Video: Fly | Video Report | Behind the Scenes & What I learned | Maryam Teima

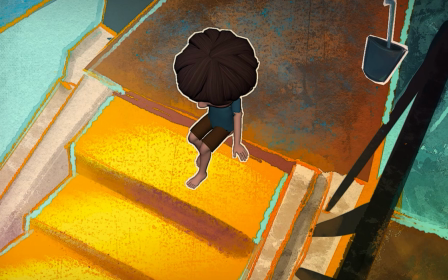(0:00)
Starting with a summary of the project, the story follows a kid, bored at home,
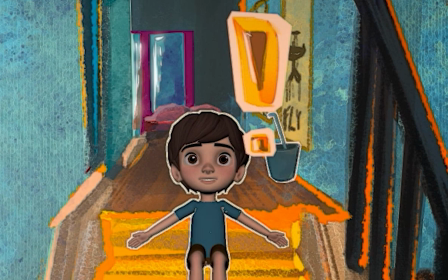(0:04)
who gets the sudden idea of embarking on a new adventure, traversing the local forest using his umbrella to fly.
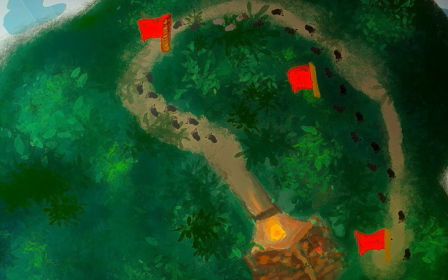(0:10)
The animation features the kid's journey, beginning from the moment he's bored, coming up with his ingenious idea, and planting checkpoints throughout the forest park.
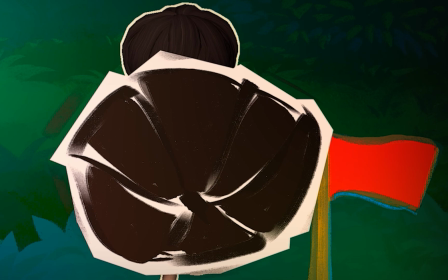(0:18)
Moving on to environment style versus the character.
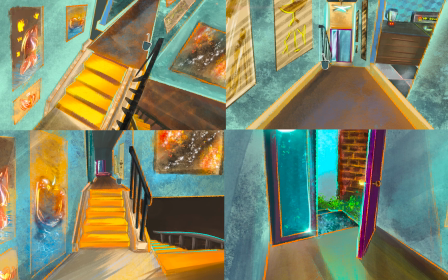(0:21)
The environments consist of hand-painted backgrounds with the Maya animated boy to reflect the whimsical and imaginative tone of a child embarking on an adventure.
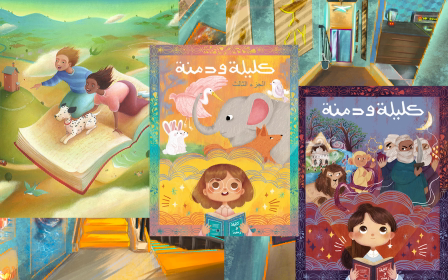(0:28)
The vibrant, painterly backgrounds evoke a storybook-like charm, aligning with the youthful, dreamlike perspective of the film,
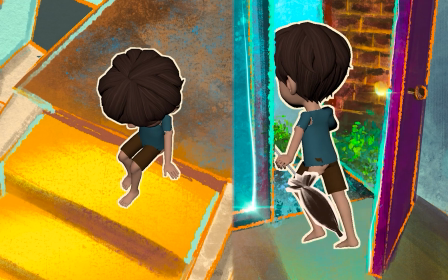(0:35)
while the bold outlines around the animated characters create a sticker-like effect, further emphasizing the storybook aesthetic.
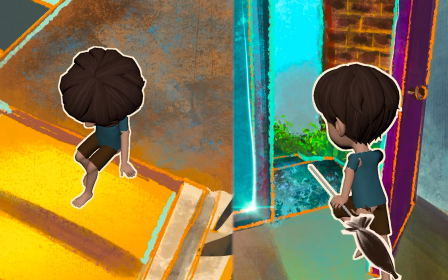(0:42)
The method of combining 2D stylized environments and 3D was referenced from current stylized movies,
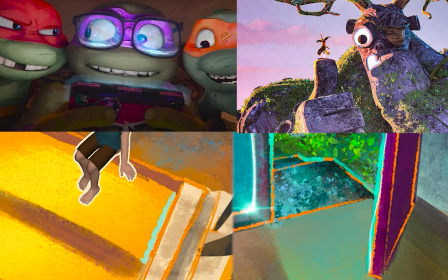(0:48)
including the Teenage Mutant Ninja Turtles movie, Puss in Boots: The Last Wish, The Bad Guys, and Spider-Verse, all of which contained hand-painted,
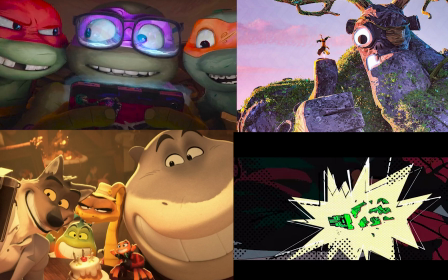(0:55)
scribble-like textures mixed with Maya animated characters for a toonified tone.
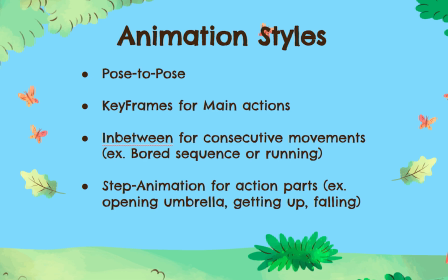(0:59)
In terms of animation style, post-to-pose animation was used to establish key poses that capture the main movements, ensuring a grounded structure before refining the details. I used keyframes for main action and added in-betweens for precise timing and capturing subtle details such as weight shifts and body mechanics,
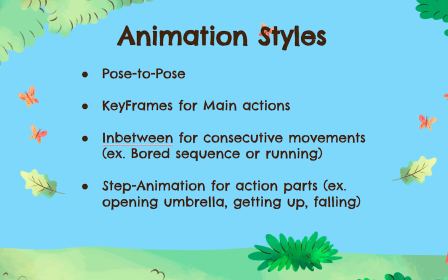(1:15)
which enhanced the realism of the character. Some parts of the animation incorporated step animation for fast-paced sequences. This was referenced from Spider-Man Into the Spider-Verse and Puss in Boots: The Last Wish, which helped create a stylized effect. This enhanced the harmony between the animated character and the textured illustrated backgrounds as well.
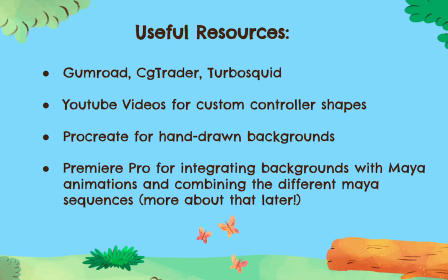(1:32)
Useful resources and tools found. The first is Gumroad, CG Trader, and TurboSquid for ready-made models that are compatible with Maya. And I used YouTube videos to know how to create customly shaped controllers, which will help in creating color-coded and uniquely shaped controller shapes.
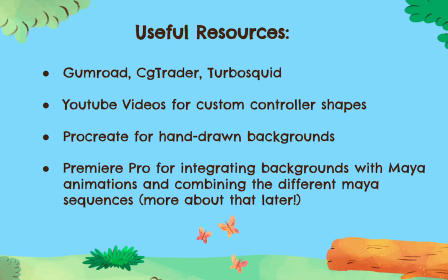(1:47)
Procreate was used for the hand-drawn backgrounds, and Premiere Pro was used for integrating the hand-drawn environment backdrops with the Maya animated character.
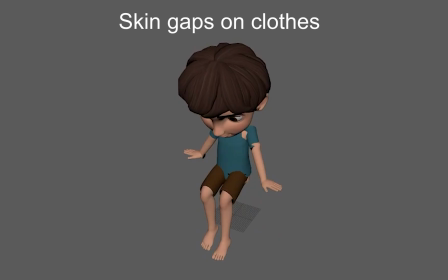(1:55)
Moving on to the problems I faced during the animation. The first problem was that the clothes that are atop the body would intersect near the shoulders, resulting in skin gaps being visible atop the clothes.
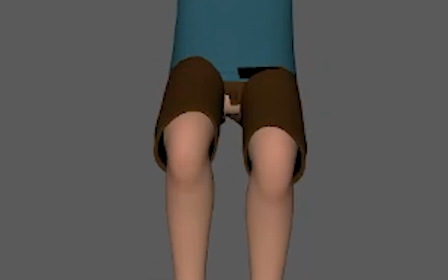(2:05)
The pants, they wouldn't stretch along with the body in the exact same way, so the character's bottom was visible for some scenes.
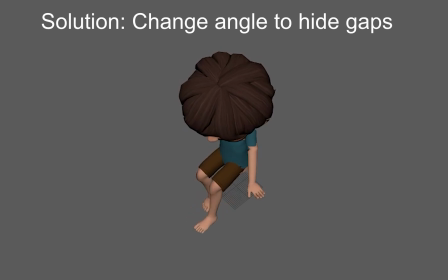(2:10)
The solution I utilized was using extreme angles, like having the head cover the majority of the chest to hide the skin gaps in the shoulder region, and primarily showing the torso and above to hide the pant rips in some scenes. And for the scenes that occurred after the character placed the checkpoint,
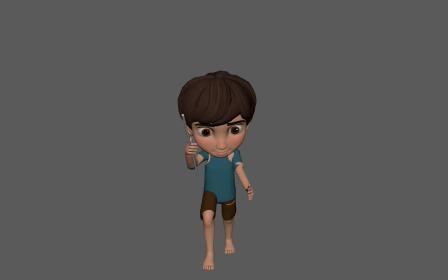(2:25)
I kept the skin gaps on the clothes as they looked like the character had been worn out from putting all the checkpoints in the forest,
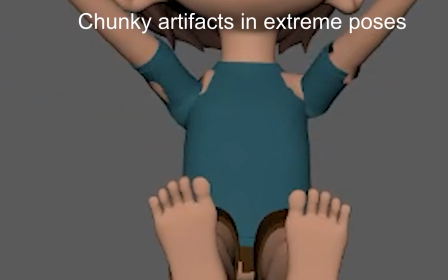(2:31)
which worked well with the story. The second problem I faced was in some poses, like having the arms lifted up, caused the sleeves to create artifacts below the armpits.
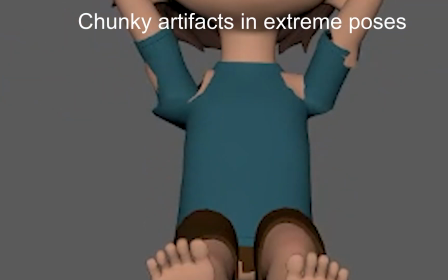(2:39)
It looked abnormal, but I still wanted to animate the body movement, so I opted for a less extreme pose for some of the shots,
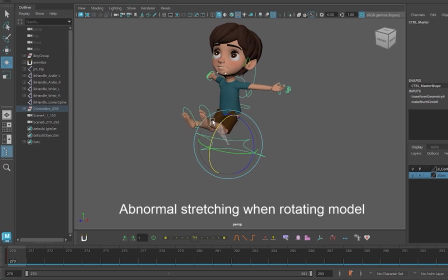(2:44)
while other shots I had switched the camera angle to hide the weird sticking out blobs. The third problem I faced was the character would stretch when I tried rotating him using the master controller. A solution I found was using the camera itself to act as if the character was rotating, and I would animate this on once since that worked best with the animation and that helped fake the rotation that way.
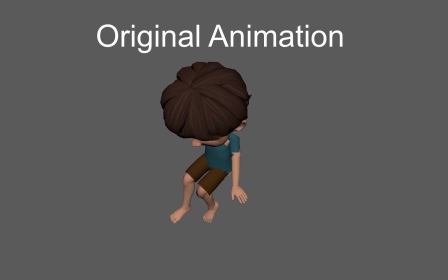(3:04)
The final problem was as I animated in the timeline, the character's body would incrementally stretch and flatten over time in the timeline,
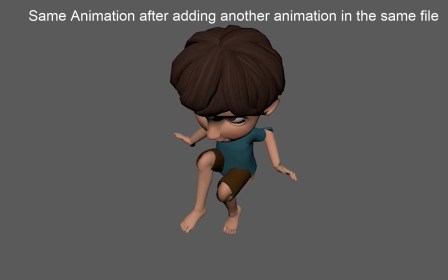(3:11)
looking extremely janky at the end due to missing areas during weight painting process.
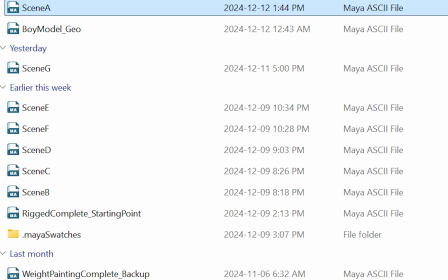(3:15)
The solution I opted to have was each animated scene be in separate Maya files and render each on their own.
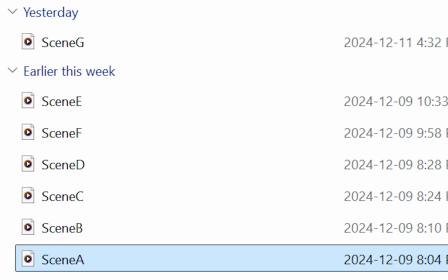(3:21)
It made rendering faster and it ensured I had a version of each shot saved as opposed to having it all in one Maya file. I then combined all the footage afterwards in Premiere Pro for a full animation. For my reflections on what I learned throughout the term, as I was fighting to use the rig,
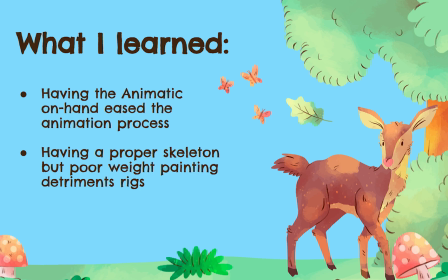(3:35)
oftentimes I would lose track of what the original pose I was trying to animate was due to trying to find creative ways and alternatives for animating basic movement, which drained a lot of my energy. Having the animatic on hand helped me remember the pose I was initially going for, reshifting my focus again.
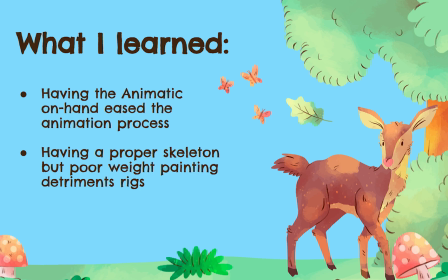(3:49)
Also, for scenes that fell off in 3D, I often looked back at the animatic and directly compared it with the 3D animation itself, and it would show what parts I had missed. Having proper skeleton before weight painting detriments rigs. Previously, I had thought a good skeleton and proper controllers is what constituted a polished rig, but it turns out that weight painting was the primary factor.